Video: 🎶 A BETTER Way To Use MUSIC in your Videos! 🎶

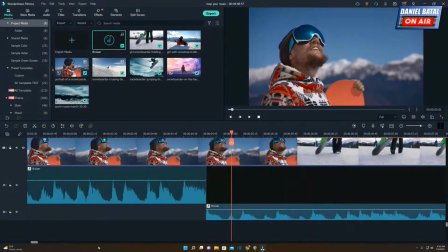21:03 You can see the audio track, if I get this in frame, ends here, but actually the video track goes a little bit longer.
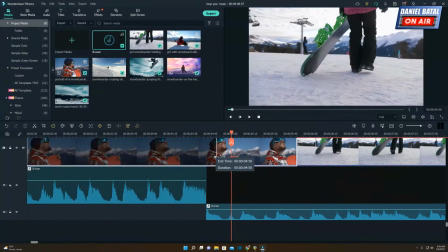21:09 So one of the things I can do is, why don't I drag that back and right on that beat, let me change it there, and let me see what that does, see if that works.
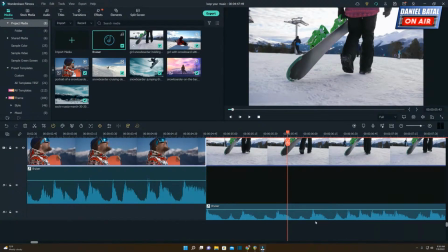21:19 Right, so now you get that nice vump, right, change right to the walking part. So we'll follow that for a second.
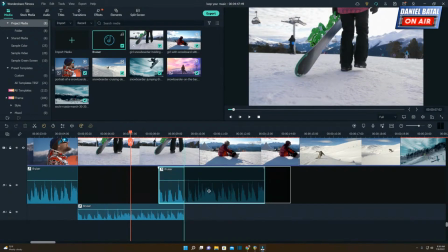21:24 I think the walking makes sense right there. It also moved this because I've got the ripple delete on. Let me push that back. But here we go.
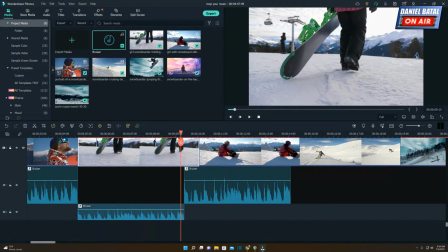21:38 And maybe we say the same thing, right? Maybe we can go, okay, well, that was cool. One shot of this dude kind of looking up and around with a snowboard, checking out the mountain. Maybe we get another 8-beat measure of that person walking across the snow and go, I know this is where the song actually kicked in.
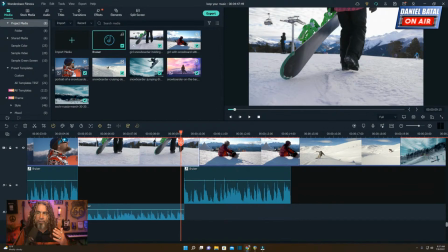21:55 Maybe I want to stay here for another measure and keep it really laid back. I don't want it to pick up yet. I still want it to be just getting ready. So in that case, what I would do is I would say, all right, why don't we do the same thing we just did?
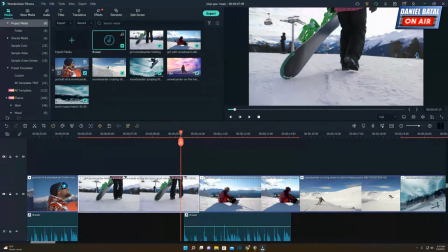22:08 Let's grab this upper track and let's pull back this change so it's right on that audio split, right?
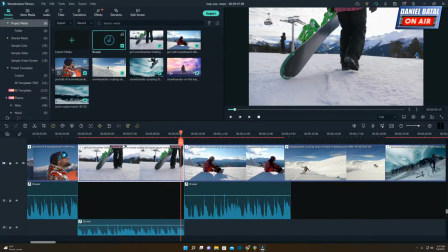22:13 So where this 8 measure above, this matches with this one. And then when it switches over to strapping in,
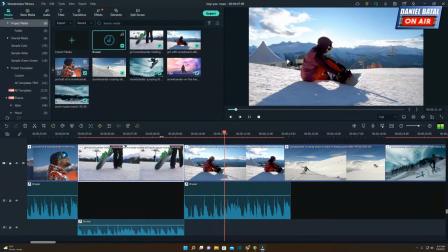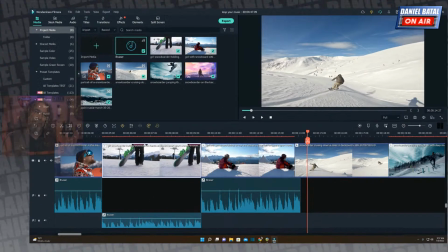22:25 and then it goes to this other thing. So now we get to make decisions. Now, listen, I'm not going to brag and say that these decisions are all the right decisions. We're working with some random clips here to try to put something together. But I really want you to focus on how treat the music track just like you would your video track. Cut it up, move it around. Figure out what part you want. Now, if we listen to this, let me find that other part. There's a whole nother section of the song, right, that I pushed way to the back where we're just playing with the beginning. We were looping that together and creating repeated parts there.
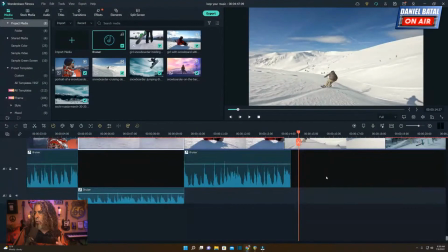22:56 Well, let's go back and actually take a look at what it was we had left. All right, let me go to the other side.
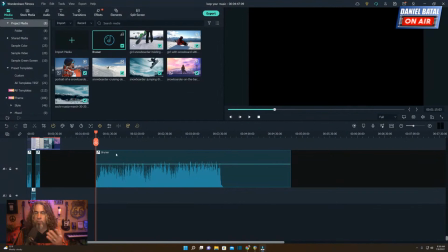23:01 And let me just play this other portion of what was left in the song. So there's a kick, right? It's all right. It's a slow build.
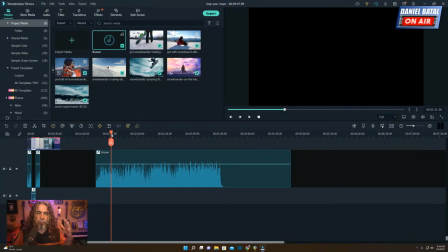23:21 All right. I kind of like where the band, now we've got the whole band coming in. I like that better. Like I actually don't want that other build section. I'd actually rather have it start right where the band kind of kicked in if I can.
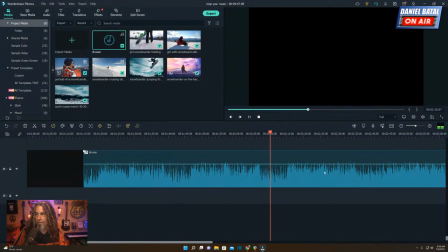23:33 Let me find it. Nope. There might be too much drums going on. Let me see if we can find it. Let me see it.
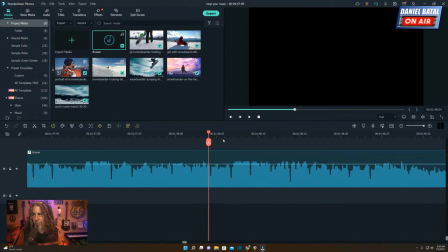23:48 Ooh. It's going to be there's a noise over this one, so we'll see if we can do it. That's kind of close. There might be something in there. I'm going to try to clip this right around where I think that starts. Something like that. There you go. So that's near the one, right? I'm just listening. I'm going by eye.
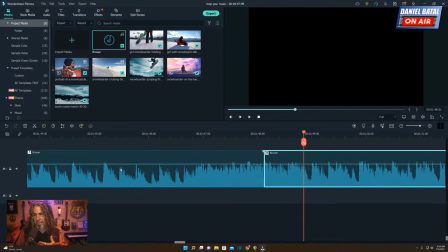24:06 I use these spikes in the music to find the beat. You could also apply the beat detector from Filmora that would show you, put markers in it, and it would help you find where the beats are. I'm used to sort of listening so much to music that I can tell after I've heard a song a bit, I know where the pieces are.
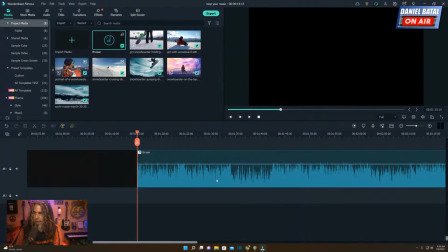24:22 So I'm going to get rid of that whole section before. I don't want that. I actually like right where it kind of comes in. let me do this. So Let me shrink the project here.
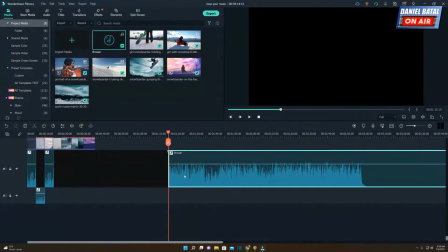24:30 Let me get my face out of here so you can see what I'm doing. Let me bring that back. And I just want to see something here.
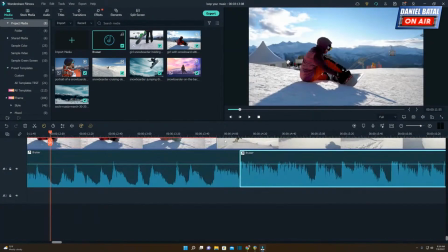24:35 I thought this is not going to make much sense. Musically, let's see how it comes together just from, see what the spacing is.
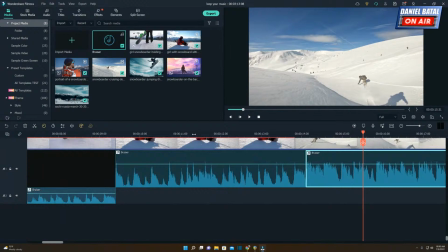24:47 Okay, so that picked up to the big part, but that's too abrupt for me, right? But we went right from the count in, that's sort of a slow guitar thing, that
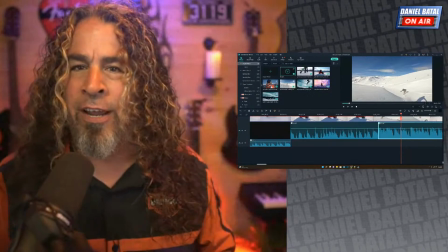25:02 right, to this big kind of bam, and it drops in. I like that cut, even though it had a big drum intro and stuff.
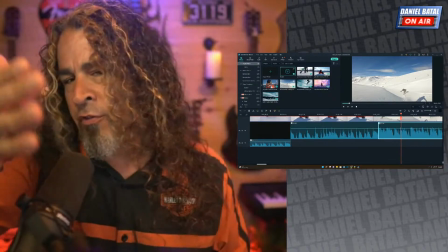25:07 When we cut on those single beats, when you know where the measure begins, if this is an 8-count measure, we cut right on the one.
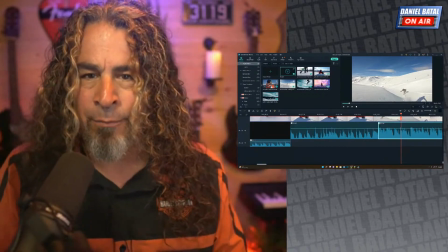25:15 It allows you to get away with some of this stuff sometimes, where you can blend things in if you're cutting right on the beat.
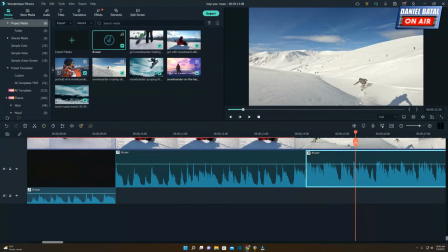25:20 One thing I don't like, I have an issue right now. Let me see if I can show you what I got going on. I have an issue here that this entire piece of footage of strapping in, can you see up here?
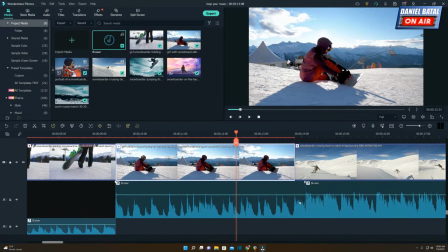25:29 It ends before that 8-bit measure. So I'm like, man, I liked all those other cuts that changed on the beat, but then this one at the end, I don't even have enough footage for it. Like, that's the entire piece of footage strapping in. I could stretch a little bit, I guess, and there is more.
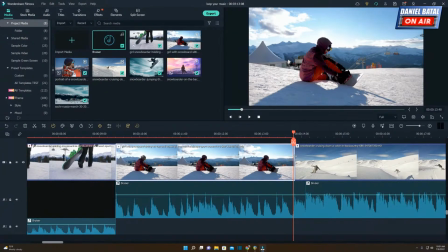25:44 I could push it over, but let me try something else instead. Let me try doing, yeah, maybe I can I think there's enough to push. Let me try this. That pushes a little. All right, let me try something different. I don't want this just to go from, that's too heavy for me.
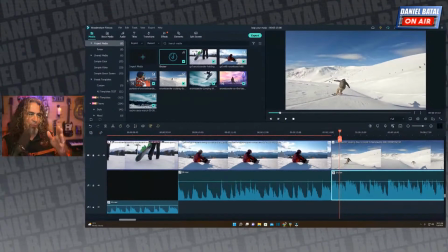26:01 That's too heavy for me. I want to try something different here. Let's try a drop cut here in the audio. What would be cool is if we know what the count is, let's see if we can leave a little space for it to breathe for a second, all right? So the way
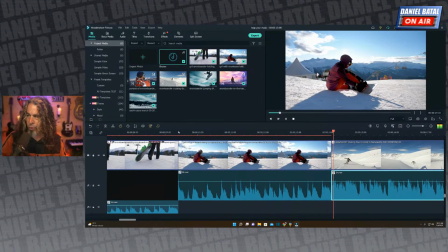26:19 5, 6, 7, 8, and 1. So there's the and 1. So I only want half of that measure. I'm gonna see if I can get 1, 2, 3, 4, 1, and have it end there.
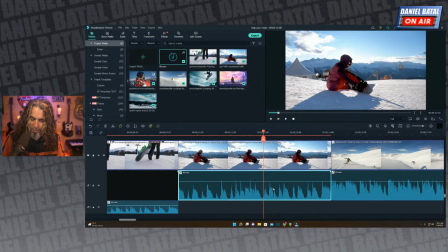26:35 And see if I can leave a space in here. Let me start by cutting off about half of this and see where that is in that song. We're just gonna listen.
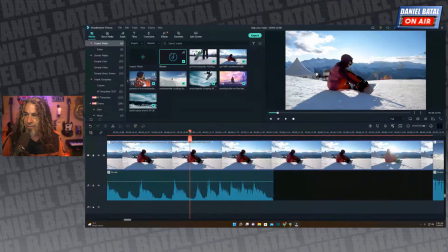26:45 We want it to end right about there. Da-da-da-da-dum. All right, it's pretty close. Okay, it's got a little bit of leftover trail in there. I'm just gonna move that back just a hair. I'm gonna put a little bit of a dissolve.
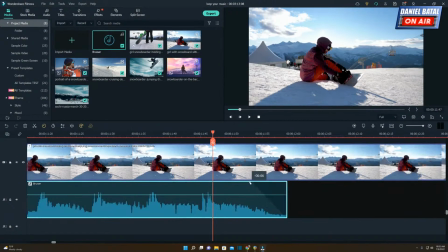27:01 Let me see if I can go full screen. I'm gonna see that little end. I just put a little bit of fade in. Let me see if I can get that to sort of fade out quickly, almost like it stops there. A little bit extra noise. We're really close here. Let me just get that. It's got a little extra.
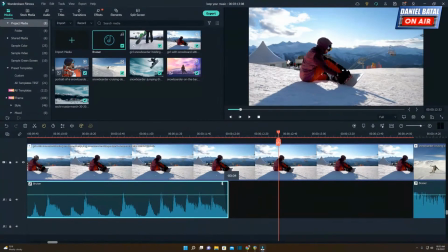27:18 Let's see if I can kill the extra. There it is. That almost feels like a closed hi-hat.
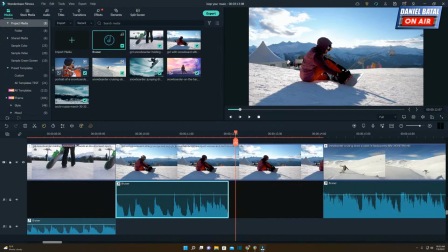27:25 So now if I did this right, because what I did was I cut everything by measure, right?
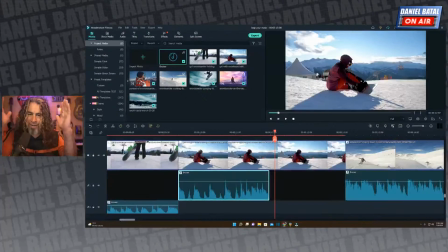27:29 So the way we did this was everything was 8 counts. I knew I had an 8 count, up to an 8 count, up to an 8 count. That second half right over here starts right on the downbeat. So if we do this right, we should actually have this song should, even though we're going to leave a space, it will cut right to this upbeat part, and the timing should be right.
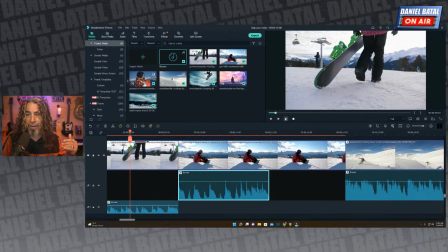27:47 So if I roll back, watch what happens. We're just kind of coming into this, right?
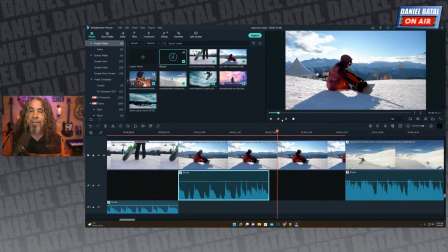27:51 1, 2, 3, 4, 1, 2, 3, 4, and right, and it hits here. My count was probably a little off. Physical. 1, 2, 3, 4, 1, 2, 3, 4.
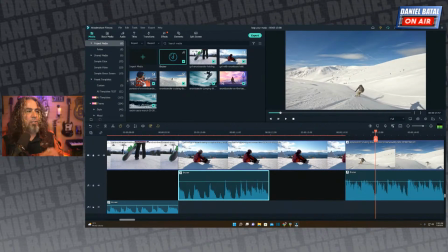28:04 There it is. So it drops right on that beat.
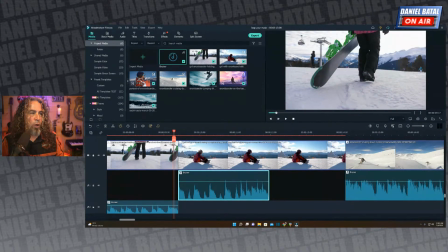28:06 So as we're watching and we're putting that up on screen, what we can do is if we want that little bit of tension, you can say, why don't we remove that and come back in on the beat?
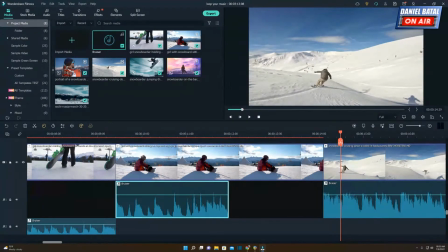28:19 And I think that might be too long a drop. We might do 2 beats, but here's simple things that you can do to say, I'm just gonna drop for a beat, I'm gonna drop for a measure, a half a measure, and you can actually drop and come back in on a heavier part later on in the song and rearrange how things are. Decide one piece of that music that came in somewhere else that was later on in the song, come back to it, modify it. Another thing you can do is don't be afraid to play around with the actual the EQs and the effects on these things. Did I miss a message from you, Megan? Don't be afraid to play around with the EQ settings and change the way that things are actually sound. A lot of times people go like, well, that was how this audio sounded, right? Like they listen to the video and the track inside of the video and go, well, that's the piece that I downloaded from wherever I got it, and it sounded like this.
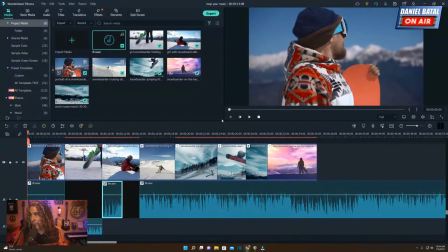29:10 Let me see if I can hit play. If this was the track.
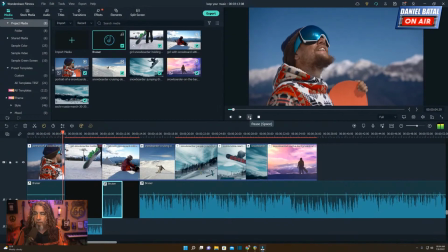29:17 Right?